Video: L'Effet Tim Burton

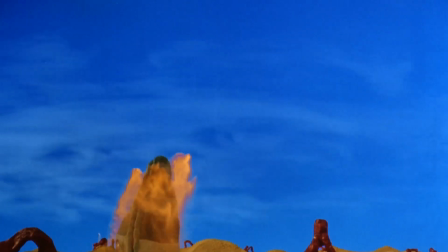Mais il se lance quand même dans l'aventure en voyant le potentiel visuel. Burton souhaite que les effets spéciaux soient cheap et fauchés, car son but n'est pas d'impressionner le public,
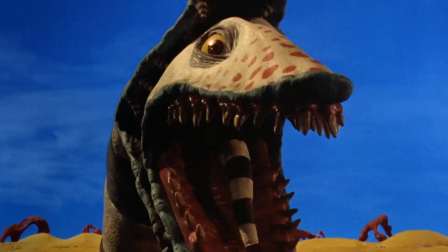contrairement à ses contemporains, mais de sortir les spectateurs de leur réalité pour leur faire découvrir la sienne,
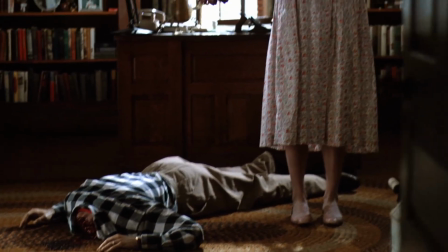à l'aide d'effets artisanaux, palpables, rendant réel l'irréel, comme le faisaient les films d'Harryhausen.
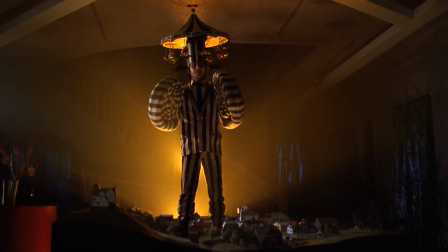Beetlejuice est vraiment le film référence dans la vision des effets spéciaux du réalisateur. Il tentera très souvent dans ses œuvres suivantes de retrouver cet esprit, cette énergie,
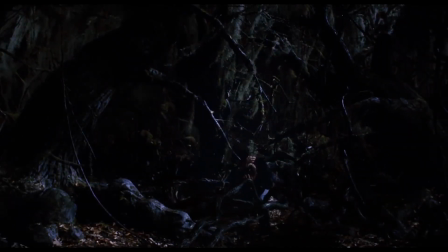que ce soit avec des outils réels ou virtuels, sur des petits films ou des blockbusters.
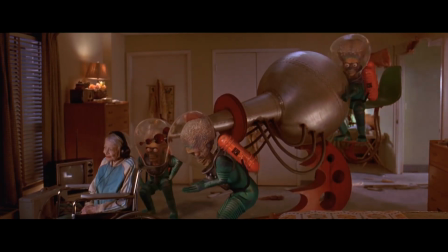La meilleure transposition de cet esprit s'est faite dans Mars Attack pour les effets numériques et les Noces funèbres pour la stop motion.
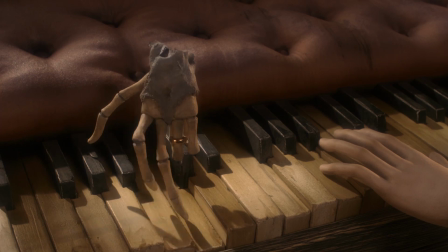On peut d'ailleurs s'amuser à penser que son amour pour cette technique d'animation s'explique par son intérêt pour le mythe de Frankenstein qui
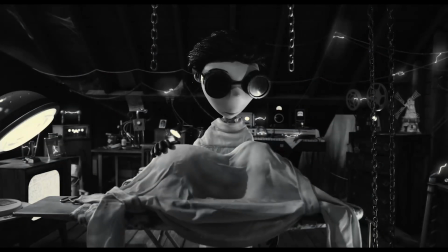parsème ses œuvres et s'avère totalement cohérent avec le principe du stop motion où l'on donne vie manuellement à un être inanimé.
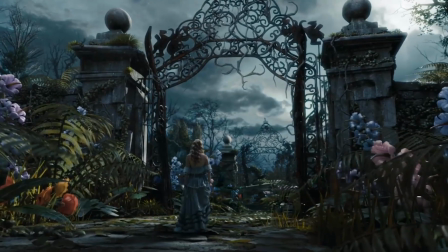Les effets spéciaux d'Alice au Pays des Merveilles sont selon moi son plus grand faux pas.
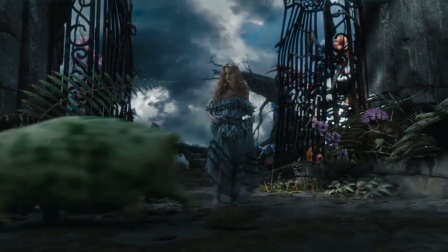Mais il faut également savoir qu'après avoir signé son contrat avec Disney pour réaliser le film, il signe un nouveau contrat dans la foulée pour réaliser Frankenweenie.
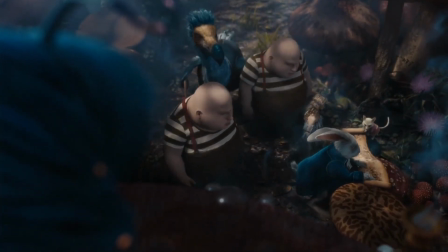Un film très personnel, basé sur son vieux court-métrage financé par Disney lorsqu'il était encore animateur chez eux.
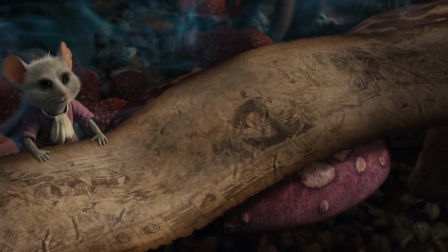De là à dire qu'il a réalisé Alice uniquement pour pouvoir faire Frankenweenie en stop-motion noir et blanc, il n'y a qu'un pas.
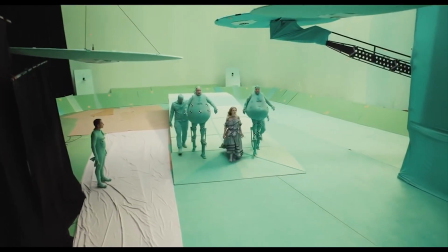Si le parti pris full fond vert peut éventuellement être intéressant pour proposer un style et des idées visuelles novatrices,
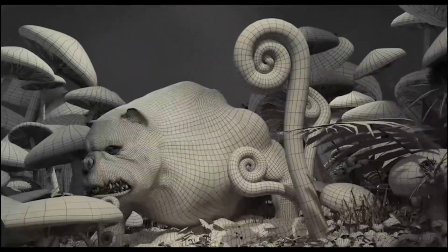cette cohabitation hybride où le virtuel prend largement le pas sur le réel sans jamais le faire disparaître,
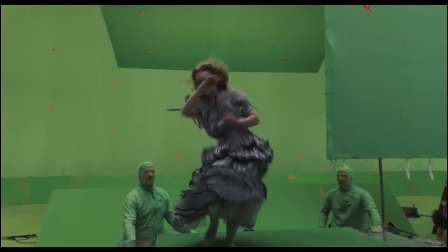est une stratégie rarement satisfaisante. Et visuellement, il ne va pas aussi loin qu'il aurait pu aller, restant finalement très sage dans ses propositions de mise en scène.
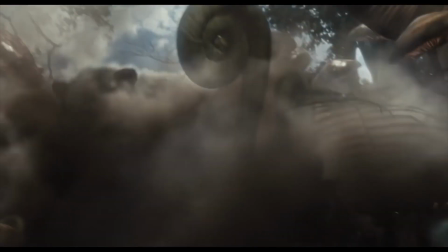D'autant que le projet intéressait surtout Burton, car il pouvait pour la première fois s'essayer au relief.
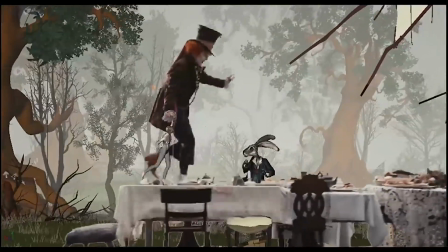Bref, pour un réalisateur comme lui ayant un besoin important d'être impliqué émotionnellement dans un projet, on peut dire que les conditions n'étaient pas vraiment réunies.
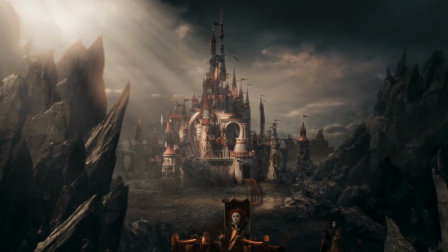Et malheureusement, il s'agit pourtant du plus gros succès box-office de sa carrière, pour sûrement son plus mauvais film.
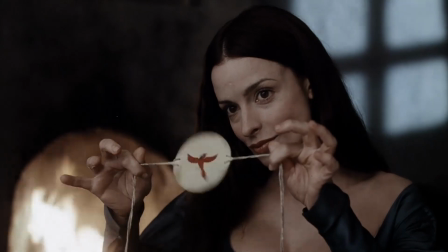Ce qu'il faut peut-être retenir des effets spéciaux de Burton est qu'il s'en est très souvent servi pour s'exprimer.
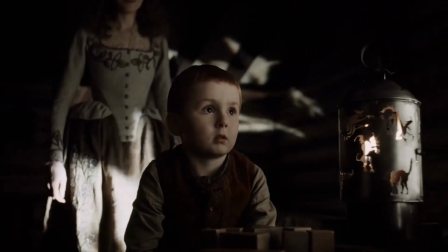Finalement, on peut essayer de faire abstraction de leur qualité puisqu'ils représentent visuellement ses obsessions,
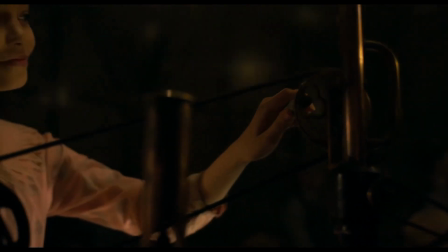ses fantasmes, ses névroses, son point de vue sur le monde, le principe même de l'art et d'un artiste.
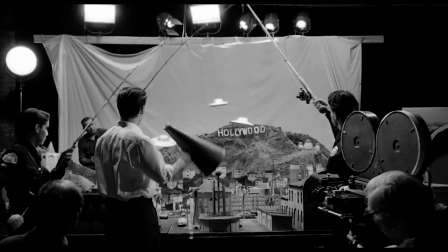Au final, très peu de cinéastes se sont intéressés à autant de formes d'effets spéciaux sur toute une carrière, tout en les utilisant pour traduire un style et une personnalité.
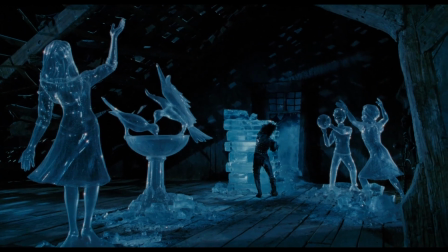D'une certaine manière, on pourrait presque dire que l'effet Tim Burton, c'est un effet d'auteur.